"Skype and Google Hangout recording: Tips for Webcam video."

Hi there, it's Marlene Helema from ImageMavenVideo.com, and in this week's video blog post I'm going to be looking at different ways that you can set up your webcam videos. This is really useful if you do a lot of Skype interviews. And just so you know, I've intentionally made this video really low tech, so I'm using the webcam on my laptop, I'm using the onboard audio as well on my laptop, and the only other thing I'm using is lights.
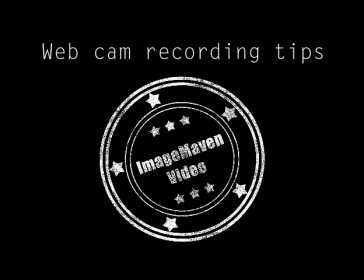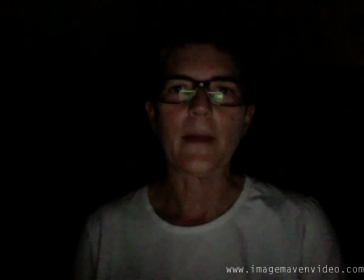36s
This is what I call dungeon lighting. Perhaps working in your basement and only using the computer screen for light. If you have glasses like I do, you can probably see all the reflections.
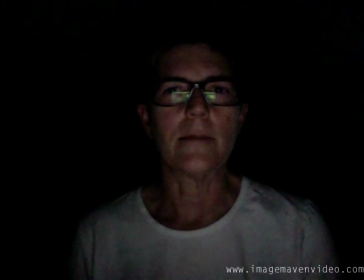50s
You also have a lot of digital noise. So you're going to see definitely some noise artifacts in this picture as well, because there's hardly enough light to get a good picture, so it has to really enhance the picture that it has,
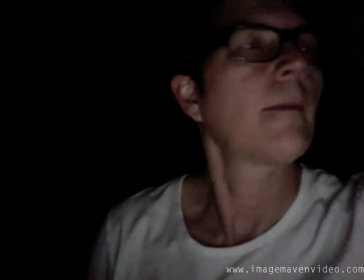64s
and that causes noise. Let's turn on a desk lamp. So that should improve things somewhat.
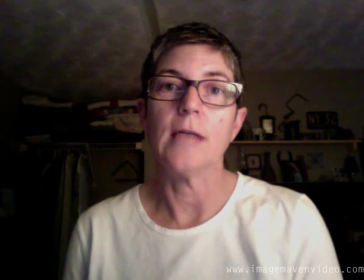71s
It will also still likely have digital noise happening. Let's turn on yet another light.
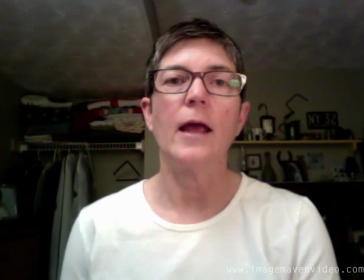80s
And you can see what just adding a couple of lights, what the difference can make.
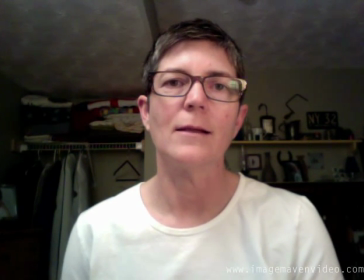85s
The only thing is now you can probably see the cluttered background. And that's not really good.
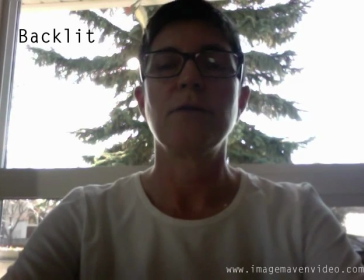91s
In this shot I'm backlit. I've also got a tree growing out around me. And what you can see when you're backlit is that you kind of become a silhouette or a near silhouette. And also you get a lot more digital noise in your picture quality as well.
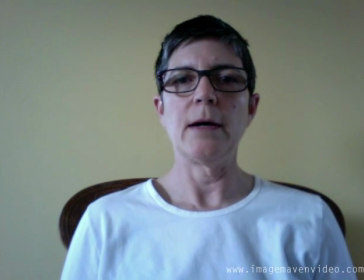107s
So there's not a lot of light in front of me in this room, but the key thing is that the wall behind me is yellow. And what the automatic color correction does here is it tries to take that yellow out of the wall and it kind of adds blue to it.
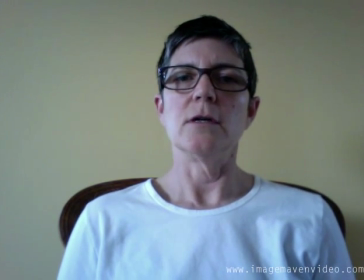125s
It adds a cool color. And as a result, my skin tone also goes cool.
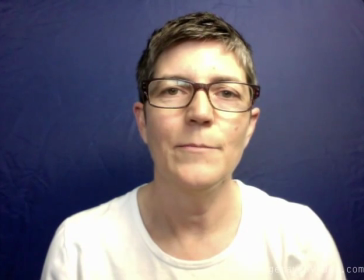130s
Now this is my blue background, my blue screen, and the blue background, it'll actually make you look warmer or yellower.
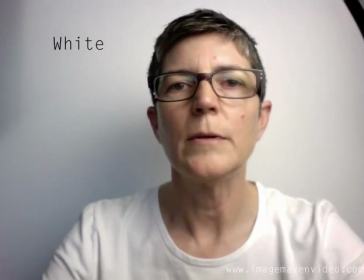139s
And that's okay for skin tone, as long as it doesn't go too drastically yellow. A lot of people like a white background in the recordings, and ideally this works really well.
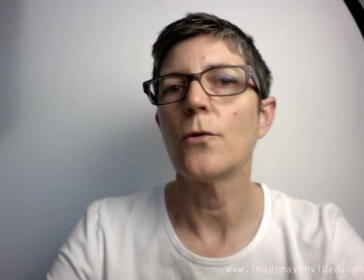148s
One thing though is that using a white background, sometimes it turns gray, and that's because of the auto exposure of the webcam.
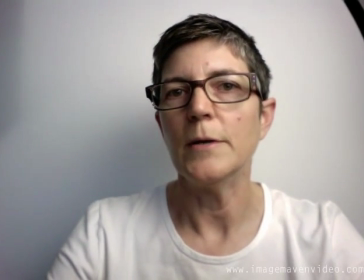154s
People's instincts say, oh, just add more light because it's gray, but that doesn't actually solve the problem. What you have to do is solve what's in the picture. And right now I'm wearing white and I'm against white.
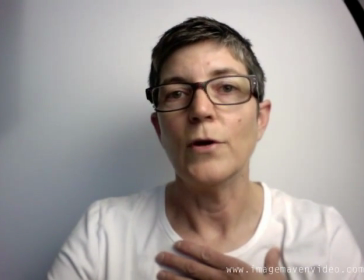165s
So we have a lot of white in this picture. So let's see if we can find a creative way to make it less gray in the background.
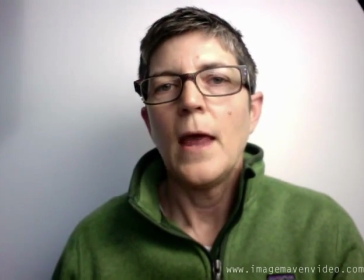172s
So I put on a green sweater and it's taking about half the screen area.
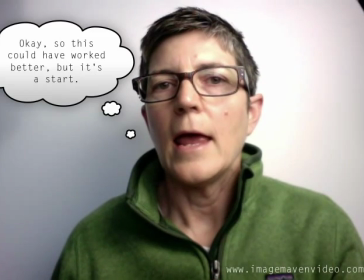177s
So hopefully the exposure now will balance and the white background will be whiter.
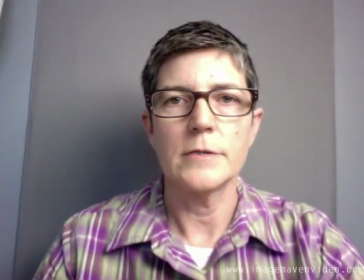183s
So what is the best solution for backgrounds? Well, I like to go for a neutral background.
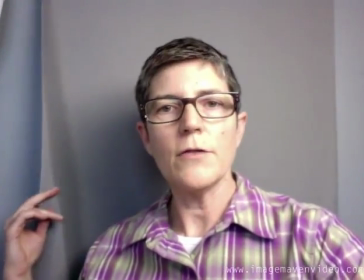189s
So in this case I've got a gray cloth, but my office walls are also painted gray.
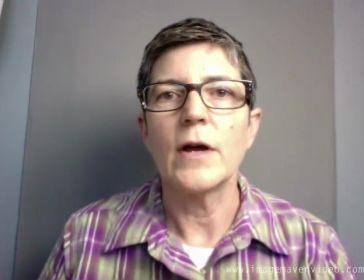194s
So I like to minimize the chance of color shift by using a gray background.
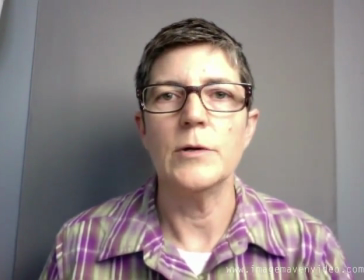201s
Another thing is you need to have decent lighting, and in this case I'm using an LED light panel, but you can use desk lamps as well.
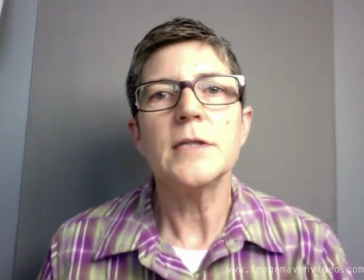208s
You just want to make sure that the bulbs that you're using are the same color temperature.
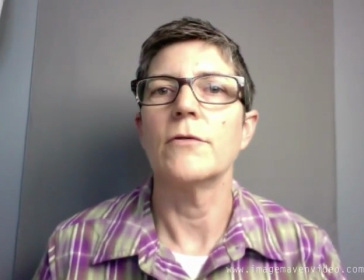212s
So if you're using those compact fluorescents, make sure both lamps have those compact fluorescents and that they're the same color temperature. And here's a bonus tip. Try to have your webcam just slightly above you. You've probably noticed from this video that it was kind of shot from the neck level, and it's really hard to get that camera, especially a webcam, above you. So you might have to use some books or something to stack it. But trust me, you'll get a much more flattering point of view on yourself if the camera is slightly looking down and you're slightly looking up, and that way you won't see so much of your neck.